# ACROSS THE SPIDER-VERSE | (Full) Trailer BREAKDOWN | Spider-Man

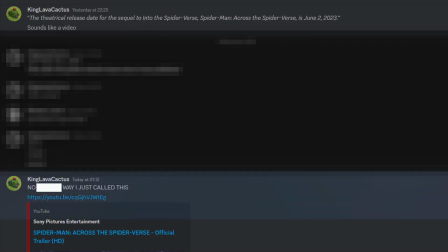0s
Not to brag or anything, but I called this trailer so hard the day it came out. I had brokenly watched 20 minutes of the first film yesterday, or whatever it was for people in other time zones.
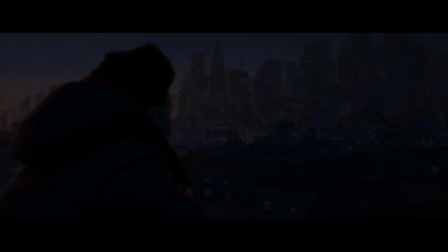8s
I won't waste any more time though, let's get into this awesome trailer, because it is so dense and we need to get through it.
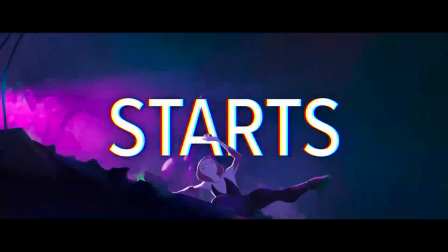13s
Right off the jump we have a new Spidey suit and that classic art style. Very dynamic shots too, starting with Miles leaping towards the camera, ready to engage with the audience.
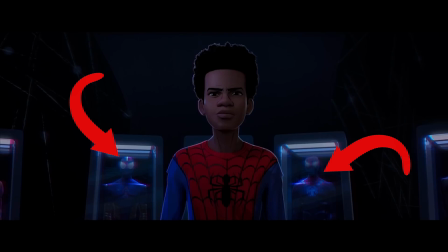21s
Notice the chromatic aberration on the words too, this was used all the time in the first movie as a way to differentiate between the subject of shots and background features.
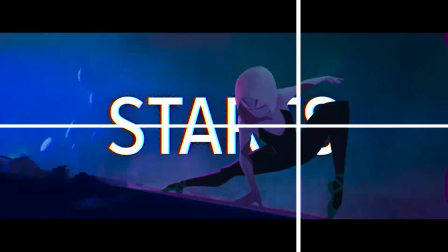28s
Quinn slides in from the left for them to utilize the rule of thirds on the right as it pans, again absolutely beautiful engagement with the audience through layers.
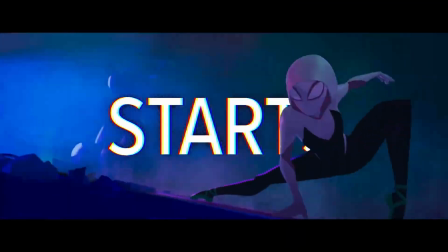35s
You've got her standard pose at the end too, and also notice where she just rolled out from, an alleyway or a crash, those are police lights.
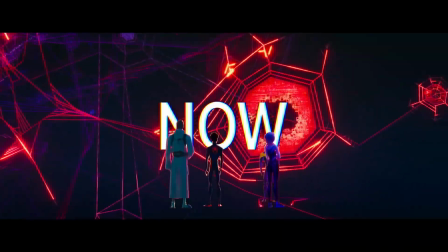41s
Then a shot of holographic walls and mapping, I think this is in the shed of one of their dimensions. We get a new Spider-Man introduced in a yellow and purple suit, and these colours actually come up later as I'll mention.
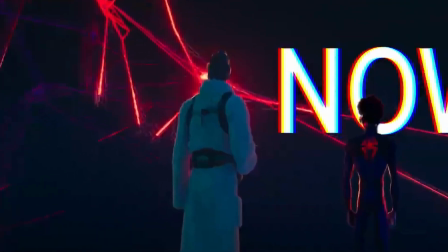50s
These two are obvious, and I believe this final one in the robe is none other than our lazy Peter Parker himself, just taking everything in a rather lax state.
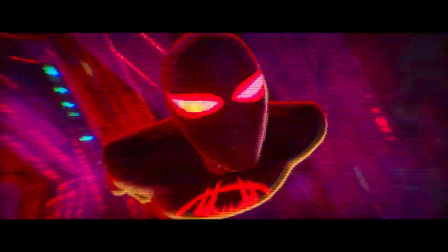58s
Miles is seen going through a wormhole, an effect I actually think I could pull off in my editing software, which is kinda cool.
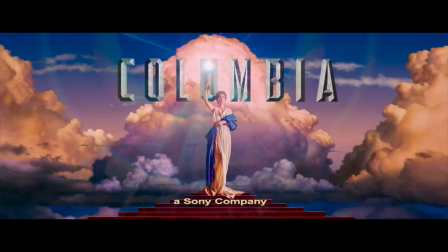64s
Next up is your wonderful Brought to You By screens. Miles overlooks the city from a distance on top of a small tower, knows his distance away from everyone.
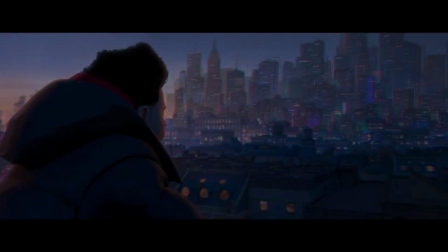71s
The city is alive and full of life with lights covering the buildings. And let me draw your attention to how they've laid out the buildings in the midground.
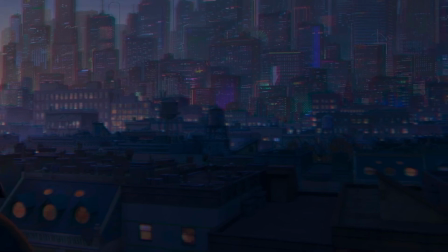77s
While yes, cities do tend to look like this with suburbs on the outside obviously, and then moving into high-rise buildings towards the centre as land becomes more valuable and all that other shit you don't care about.
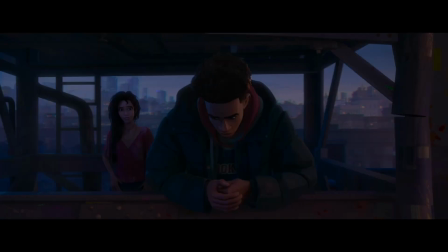86s
Consider the difficulty curve it represents. The whole of the last movie let him climb up to this tower. It's shown him what's possible, his capabilities.
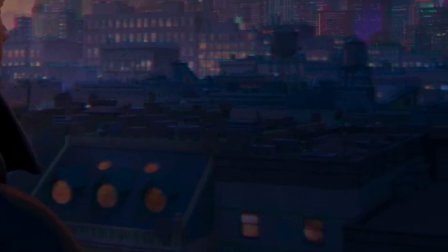94s
First he'll be pushed back down onto the flat roofs while he learns, remaining there as he finds his way among others.
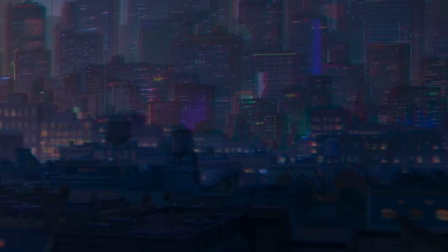99s
It's exhausting, but he keeps pushing. Then, at the city centre, it's time to put what he's learnt to the test.
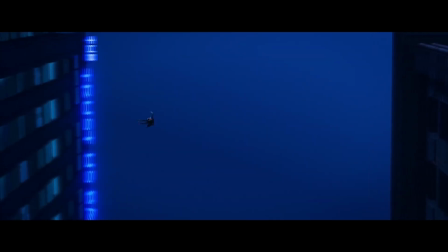104s
He can truly show off his abilities and skills, scaling obstacles like nothing before. I can't really tell if this is a sunrise or sunset but I'll go with the former.
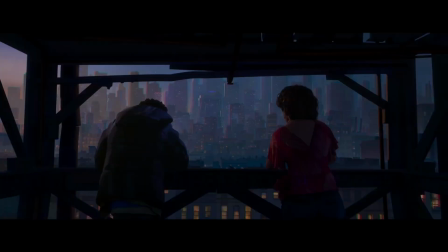112s
Sunrises are a new hope, a new beginning, a new chapter in his life, as will be emphasised later on.
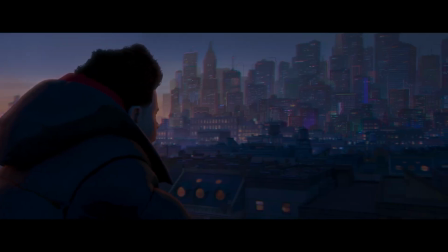117s
You guys might think I'm crazy but that big puffer jacket he's wearing also demonstrates how he's blocking people out.
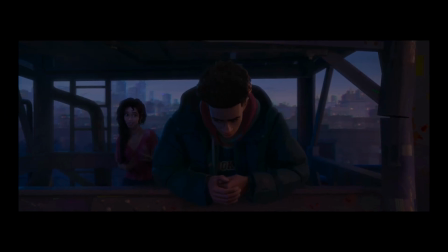122s
He's kept people away to keep them safe.
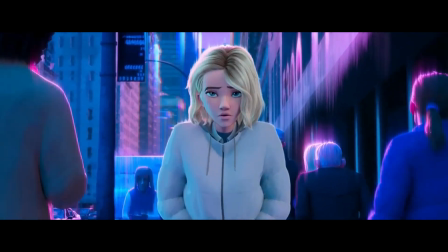129s
The animation of his head hang is perfect and to link back to what I said with blocking people out.
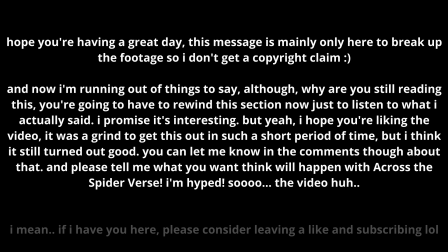138s
See that tight red clothing underneath the jacket? That's his old suit. He's keeping a part of himself hidden away, confining himself, constricting his personality, his character.
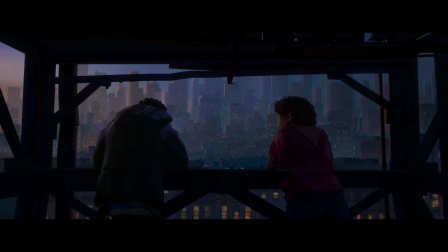147s
This arc between him and his mum also seems pretty captivating as she comes to terms with her son no longer being the child that she can always watch and take care of.
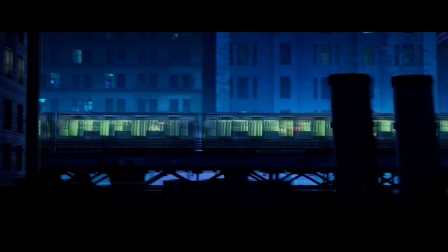154s
He's starting to go out and find his own way. We move into some flashback scenes from the first film, most likely just for trailer purposes, but wow do these lines hit.
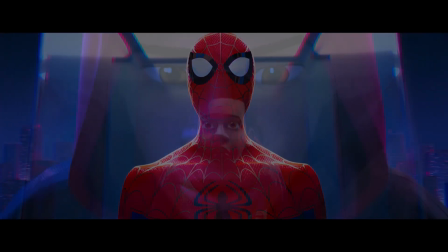167s That he feels like he belongs wherever he wants to be.
This is what I want to emphasize.
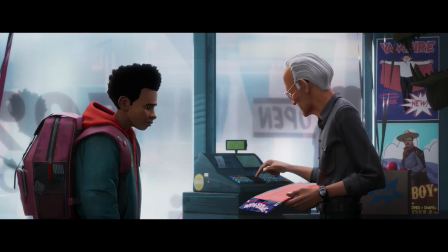172s
Miles, in my opinion, is going to be finding himself and where he fits in with everyone else.
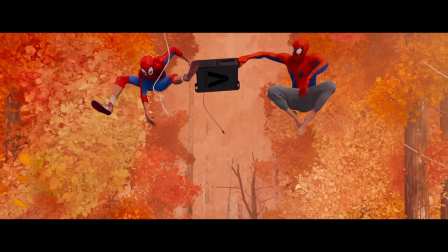176s
The music is so incredible too, there's a modified prowler theme in there as well to bring back the idea of Uncle Aaron.
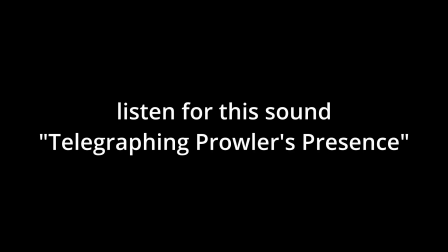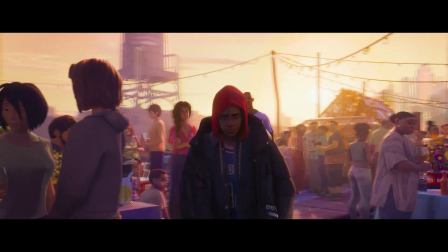186s
There are also these flowers on the right here, and flowers are used all the time to convey messages, but let's look at the colors.
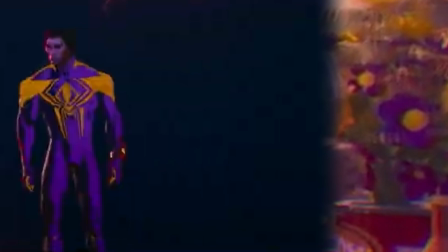192s
Perhaps unsurprisingly, yellow is typically associated with joy, optimism and friendship, but knows how all of that is trapped by the surrounding purple petals.
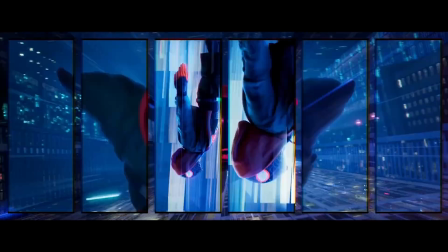200s
Loyalty, ambition, power. That's what he's going to need to reach that yellow centre.
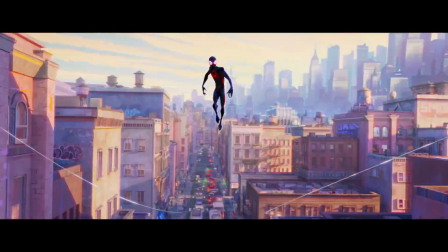204s
She then says that he wants him to do great big things, while it shows him saving at least six people from a car crash.
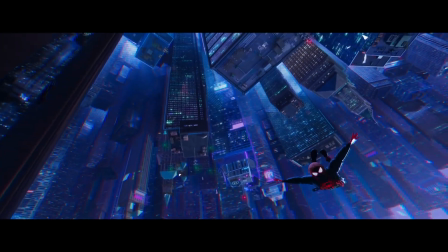209s
But I think that he thinks that that isn't good enough. He wants to go out into the world and do great big things.
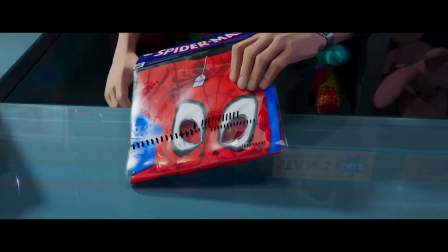215s
He wants to be something more. Someone more. Like we all do in a way. I'm just here to share my opinion and hopefully entertain some of you all.
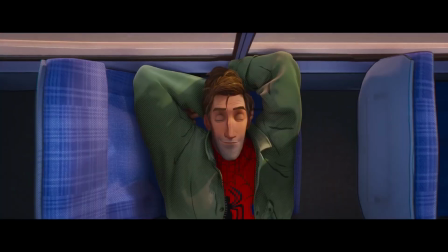222s
I greatly appreciate your time, and it's true. I want to do great big things to make all of you enjoy whatever crazy experience life is and just make it that much better.
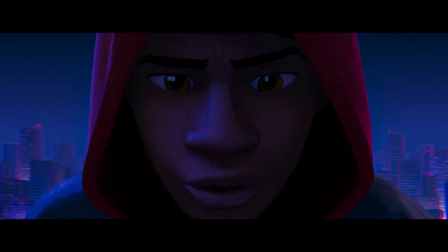230s
If I can. Alright, sweet talk over, back to the trailer.
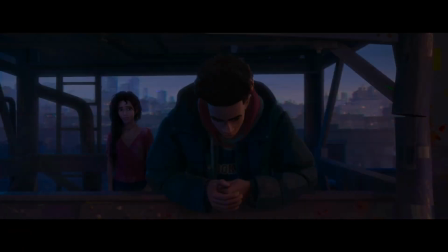233s
She also might be talking to his dad here too because she said he at the beginning, so they've nicely cut that in between the buffering lines on either side.
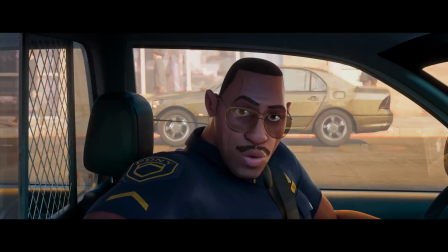239s Not bad, kid. And what I worry about most... I love you most. Is they won't look out for you like us.
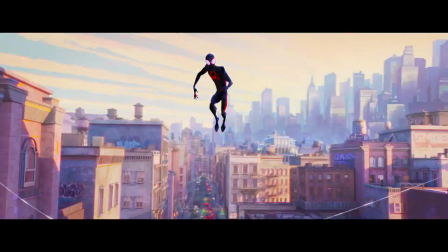246s
The trailer digs deep here, it really shoots for the feels, and it succeeds.